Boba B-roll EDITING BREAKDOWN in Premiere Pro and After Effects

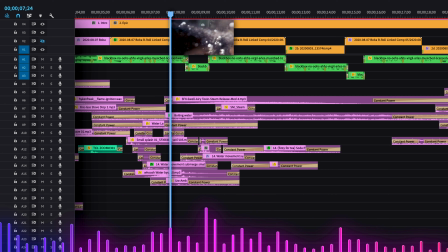The way I choose which parts of a clip I want is I use the cutting tool in Premiere, and I take the parts that I like and drag them up to the next track. So then when I look at my timeline, I can see exactly what I liked. Sometimes I move clips up even higher to be like, Henry, seriously, do not forget, use this clip.
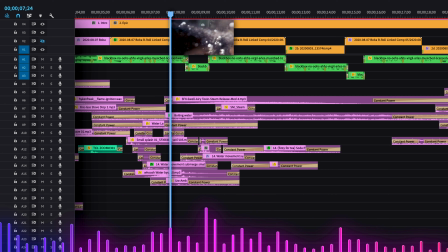Okay, so for this clip, why did I choose the part that I did? When I saw this part, I noticed that the water was really shiny around the boba, and right away that stood out to me. And at that point, we have just zoomed into it, and so that's the clear focal point, so I knew that that was the part that I wanted.
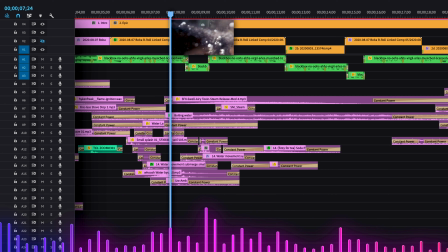The previous shot was a wide view of the boiling, so it fits nicely to move in tight and see this one spot that pops out that we haven't seen yet. I speed ramped so that it slowed down when the focus is right there. I added a little bit of zoom blur to the beginning, and I color graded to help make it really pop.
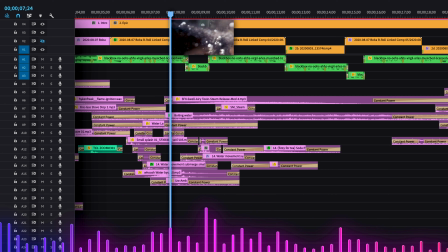When you're editing, I think it really helps to have everything connected like that. Another way I help connect the clips together is with sound effects. For the entire boiling part, I had a bubbly sound effect in the background. Then I added sound effects that were specific to each clip, like splashes and the steam.
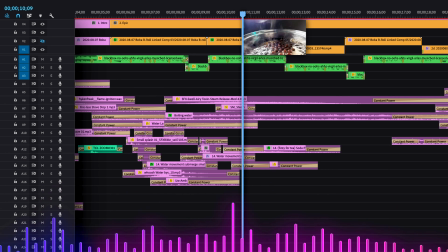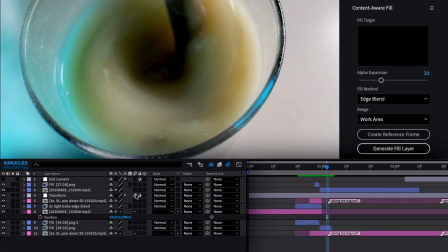Then I added whooshes and other sound effects that went along with the motion of the shots. As you can see, a lot of my sound effects overlap, which I think helps with the flow of the video.
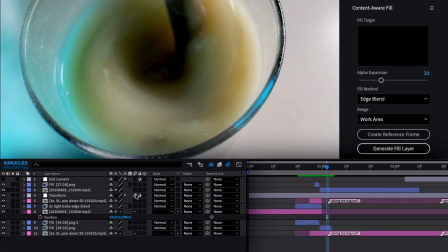Instead of it just being like all the sound effects for one clip and then all the sound effects for the next clip, they're kind of all blended together. At first when I was editing, I was thinking about removing this part of the song that's more quiet. But then I realized it felt right to have this calmer part kind of build up to the epic beat drop.
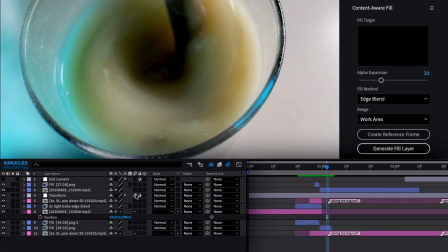So I decided to edit 3 shots together to match the beats of the music. Now we've reached the epic beat drop, and I wasn't really happy with this shot because it took me so many tries to get it right that I used way too much lychee syrup.
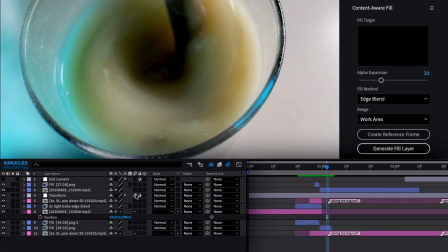I also didn't really like how shaky my movements were, so I stabilized the shot and it still looked pretty bad, so I moved it around at a couple points so that it looked better and added a lot of directional blur. I used keyframes to make the directional blur smoothly ramp up and down with the motion of the shot so that it looked realistic.
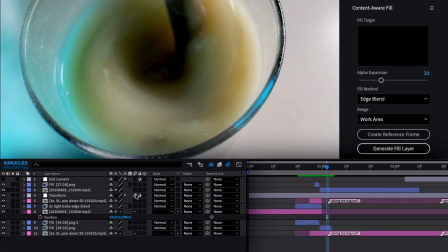The next shot I just added warp stabilizer. For the next clip, I speed ramped to slow down at the straw drip and the splash. Then I added a slow zoom in to focus on the action in the shot. I spent most of the time on this clip though on the color grading.
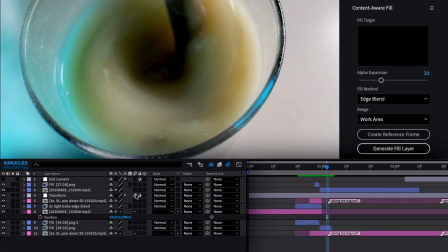When I mixed the tea and the milk and the lychee syrup, it turned out this gross yellowy color, so I decided to fix that in color grading. I went into the hue saturation curves and used the eyedropper tool to pick out the color of the drink. That way the edits I made will only apply to that color. With the yellows isolated, I then turned their saturation down.
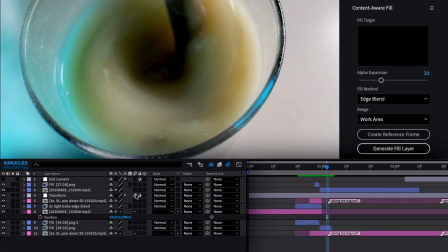Next, I went into the hue versus hue panel. By the way, the versus thing just means like hue versus saturation means you are selecting a specific hue and then you're changing the saturation of that specific hue.
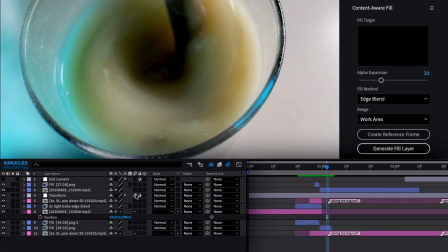So now in hue versus hue, I'm selecting a specific color, the yellows, and changing them to a different hue. You want to be careful with this because it can make the colors look pretty wacky, so I decided to make it just a little bit more orange as opposed to yellow.
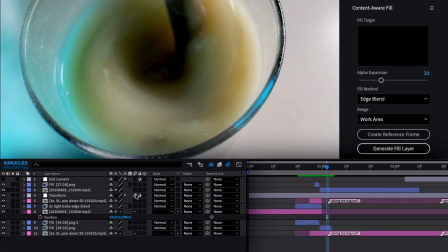The last adjustment I made was in the color wheel panel. I made the shadows of the entire image more purple. So now with the final look, I think the colors look a lot better. I also copied these changes to all the clips after this one too. The next shot is the wide stirring shot, and I added a slow zoom into this one just like the previous shot so that it feels kind of continuous.
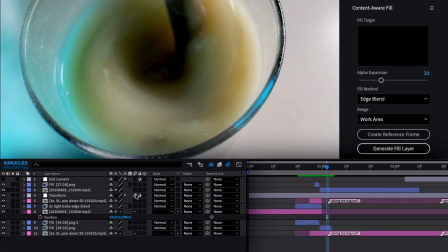Next is the stirring and pan down transition. This was originally 2 shots, one where the boba was popping up to the surface and then one where I was stirring and then panning down. But I decided to transition them together because they looked too similar to just have a hard cut there. The first thing I did, exactly the same as the previous transition, is line up the shots at the point where I wanted to cut.
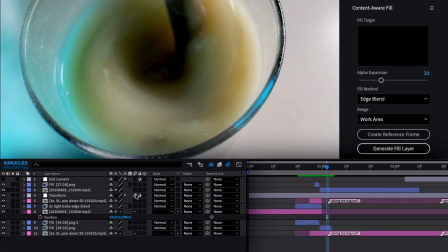Then I used an adjustment layer to transform both of the clips so that we end with the second shot entirely in frame. But because of the framing of the shot, there was a lot of empty space. So I used a tool in After Effects called Content Aware Fill. This fills space with pixels based on what's already in the frame.